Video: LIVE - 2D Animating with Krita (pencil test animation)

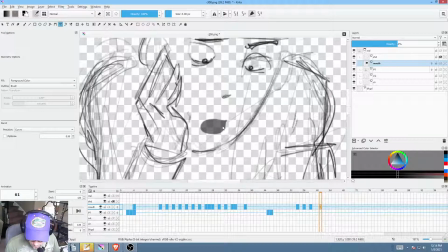And we'll give him 3 keys. Okay, so now this is an interesting point.
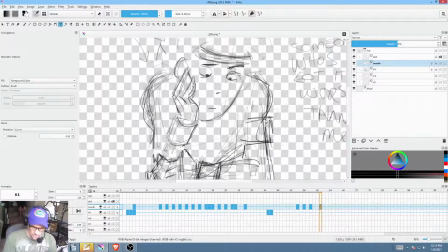Okay, very, very interesting point about economy in animation acting. Okay, because initially my thinking was I'm going to have him turn to the monkey when he says, like that girl, and then
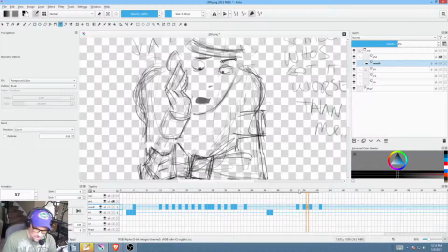he essentially turns back to the screen, back to this pose, wistfully looking out into space when he says, the second time he says, that girl. So he repeats the line, that girl. But as I'm looking at this, I'm saying, well, is that actually the best strategy? He does the blink, so we still have the sense of life.
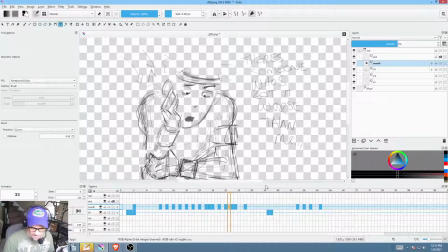I think we should keep it as a sequence. Instead of doing a bunch of work animating him moving his head and looking toward the monkey, why don't we have him say the line, boom, bap, bap.
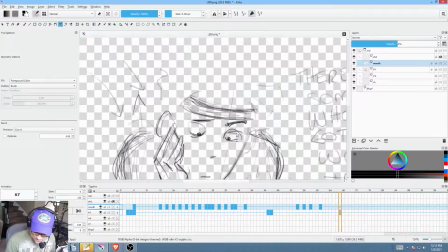Okay, so he's going to actually, right here, I want to be in the pencil test layer. So again, this is just a creative choice. There is no right answer here. But I'm favoring economy. What can I say?
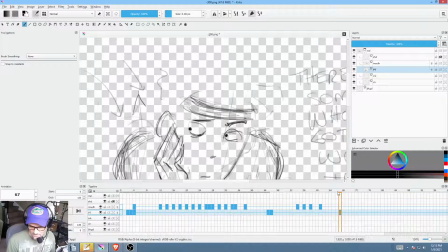So what I'm saying is, let's have him say his line, and then, just with his eyes, notice the monkey.
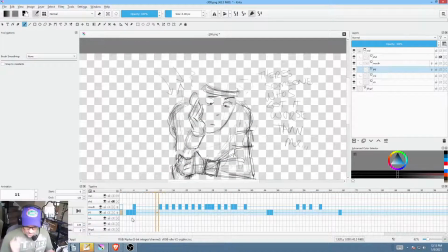All right, so let's just look at this again.
I suppose there's always someone who's got it worse than me. Like that girl.
You see what I mean? I mean, that's actually pretty good acting right there.
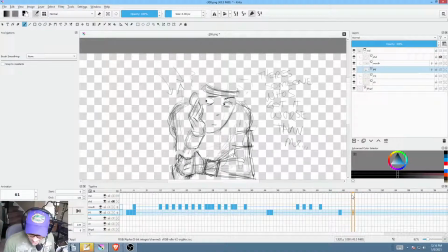I think maybe we'll just play with this a bit, but boop.
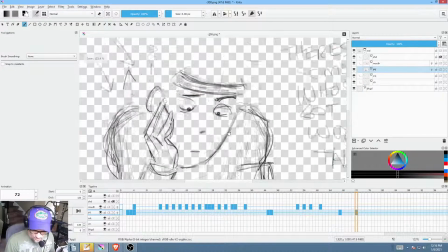And I don't think his eyes would come back down to the ground either. I'm going to just play with it this way. What if
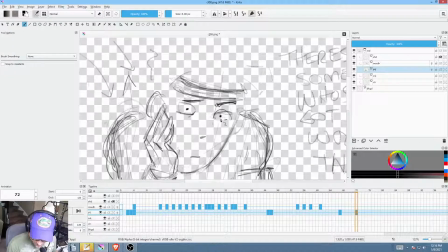let's just play with this a bit. What if we did this? And I'm really going out on a limb on this one, but we'll see. It might just work. I'm going to hit the A key.
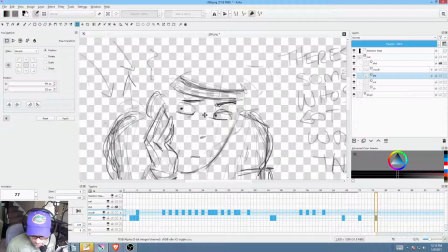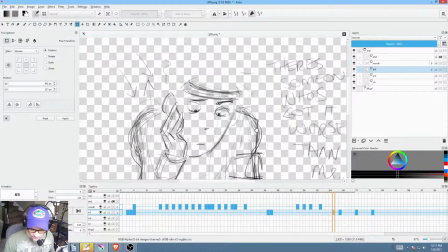Just playing around with emotion, really, is what we're doing here. Okay, I think there would be an intermediate step. So, bloom.
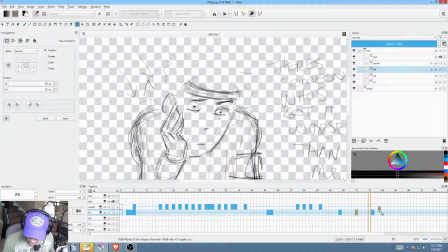This is kind of wrong. And this would be a fairly rapid change. So what you have is this kind of a concept of
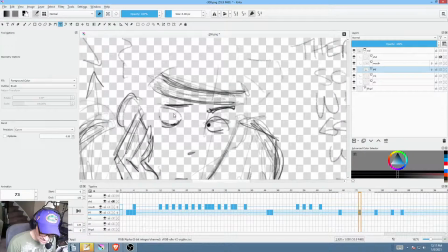a series of, you have a series of emotional beats. And then what you're trying to do is figure out what feels like you're essentially getting out of your actor what you want to get. But of course you're the actor because you're the animator, right?
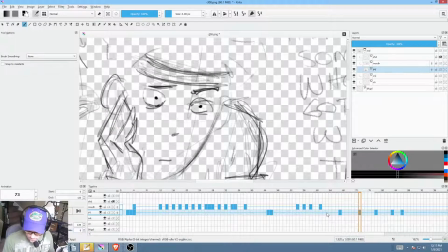Okay, and I'm going to actually even do it this way. I'm just going to play with this a bit. And I'm turning on the onion skins, which I almost never do.
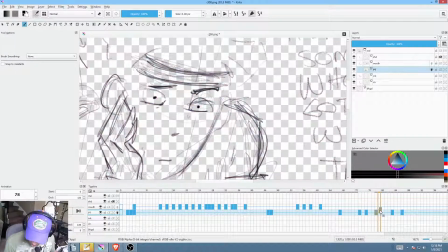You'll see why in a minute. I'm going to actually bump that up to there. So, again, it might turn out not to work. My idea is that he's thinking so deeply right now that his eyes are darting around.
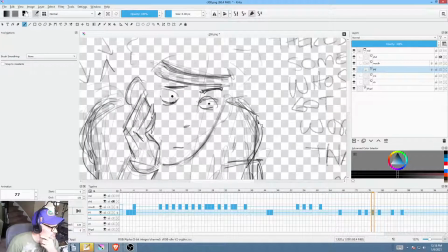Okay? This often works in live stage directing too. Simpler is better, and I've often cut lines and scenes according to what the director and actors discover.
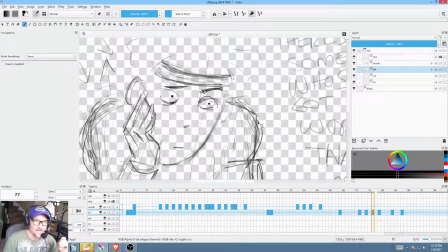Well, I tell you, Maria, if you look at my live stream yesterday, I was talking about that very thing, working with actors on the set, because, I mean, as you may or may not know, I've written and directed 8 feature films,
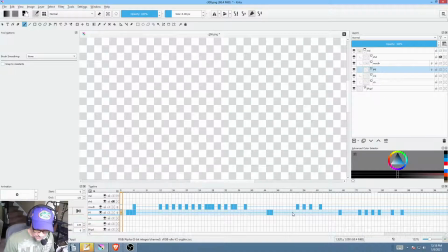and you know, a lot of times when you're working with less capable,
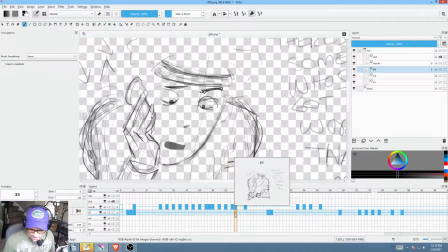you know, local actors, let's say, you know, you really have to coach them a lot.
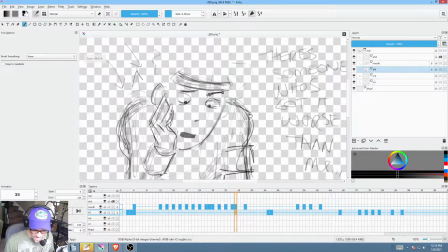And so, yeah, I was talking actually a lot about that on the live stream. I think it was yesterday. Because the principles are exactly the same. And
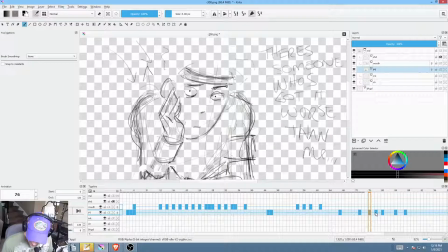okay. Not bad. Not sure if it's good, but not bad. Again, just looking for what is the sequence that feels right. What does it feel like he's thinking? Okay, I feel like this needs to be delayed a bit.
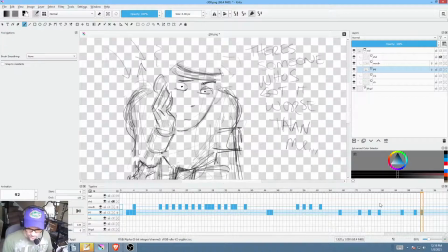And there's probably going to want to be a jump cut, honestly, but we'll see.
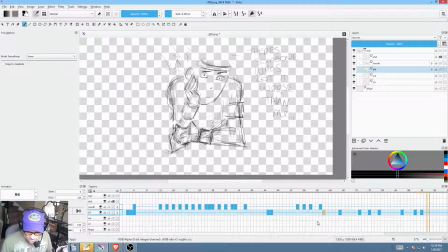Okay, so what I'm debating
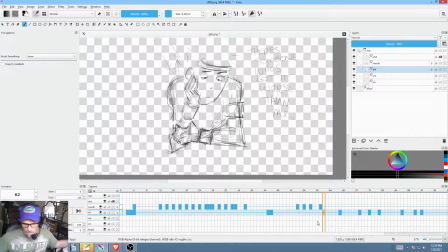is whether the you know, we're indulging Mel's emotions at this point. Okay, so now the question is, am I going too far? Am I giving too much time to just wallowing in Mel's emotion?
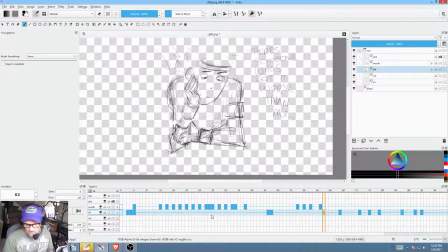And I'm suspecting that yes, I probably am. In other words, what's going to happen is I'm going to get this animated, and it's going to look pretty good. It's going to feel pretty good. And when I cut it into the show, I'm going to come back 3 days from now and look at it and go, man, that shot took too long.
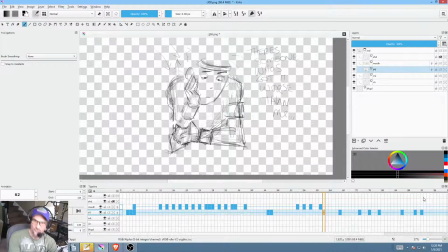It didn't. It needed. You know, we made the point. Move on to the next shot. I'm almost sure that's what will happen with this shot. I don't know it to be right or to be true, but I strongly suspect that's exactly what's going to happen. So we'll see.
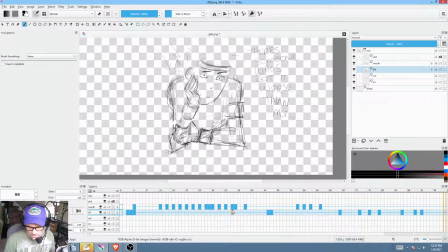Because I think once he looks at Monkey and his eyes dart a little bit, we kind of get it, okay? We get it. We get, you know, he said, like that girl. Little embarrassed moment, maybe.
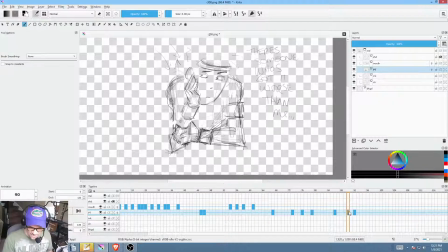Okay, I think what we need to do is wrap it up. So I'm going to get rid of these two keys because we don't need him to dart back. We don't need to keep indulging the fact that he's maybe a little embarrassed because there's Monkey right there listening to him muse about his feelings.
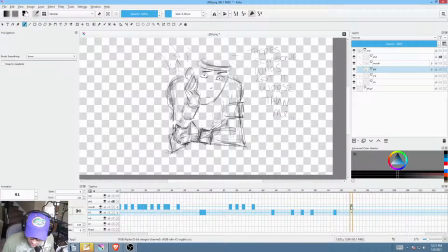Okay? Therefore, I'm going to go ahead and put in the line of dialogue right here and see if it's working.
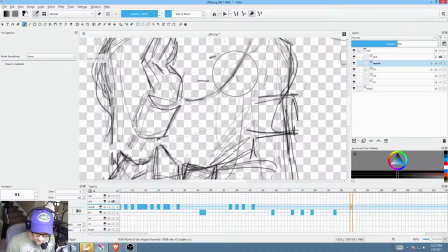Okay?
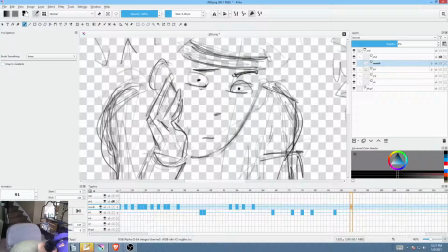And then I'm going to animate one final move where he goes from this. Let me see. Yeah, he's going to go from this to this. That girl.
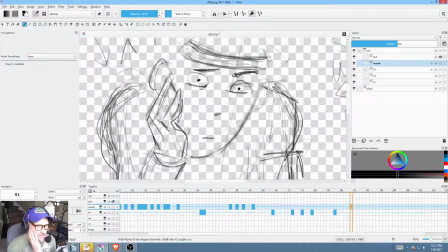And I could do them together, like that girl. But as we talked about the other day, from a pure audience sequencing drama standpoint, it's probably better to make it a sequence. So probably he should be going, that girl, as a sequence.
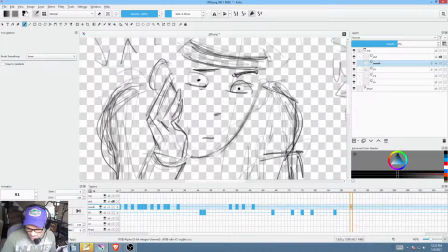I would say 9 chances out of 10 that's going to be better just because it's clearer. You know, it's going to be clearer to the audience if it's a sequence than if you overlap things. You can overlap things, but generally, given a choice, it's probably better to favor a sequence.
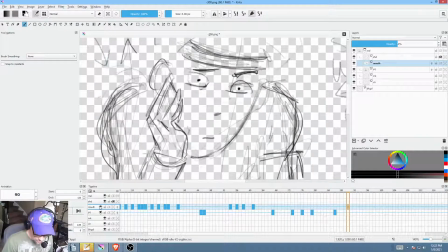Okay. You are welcome to disagree. Okay, so I'm going to say
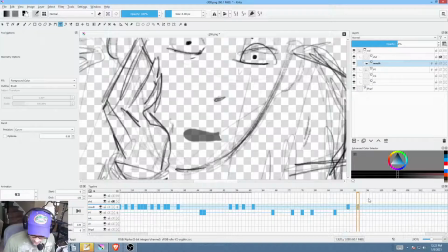that, and I'm going to let these lines drag out a bit. Girl.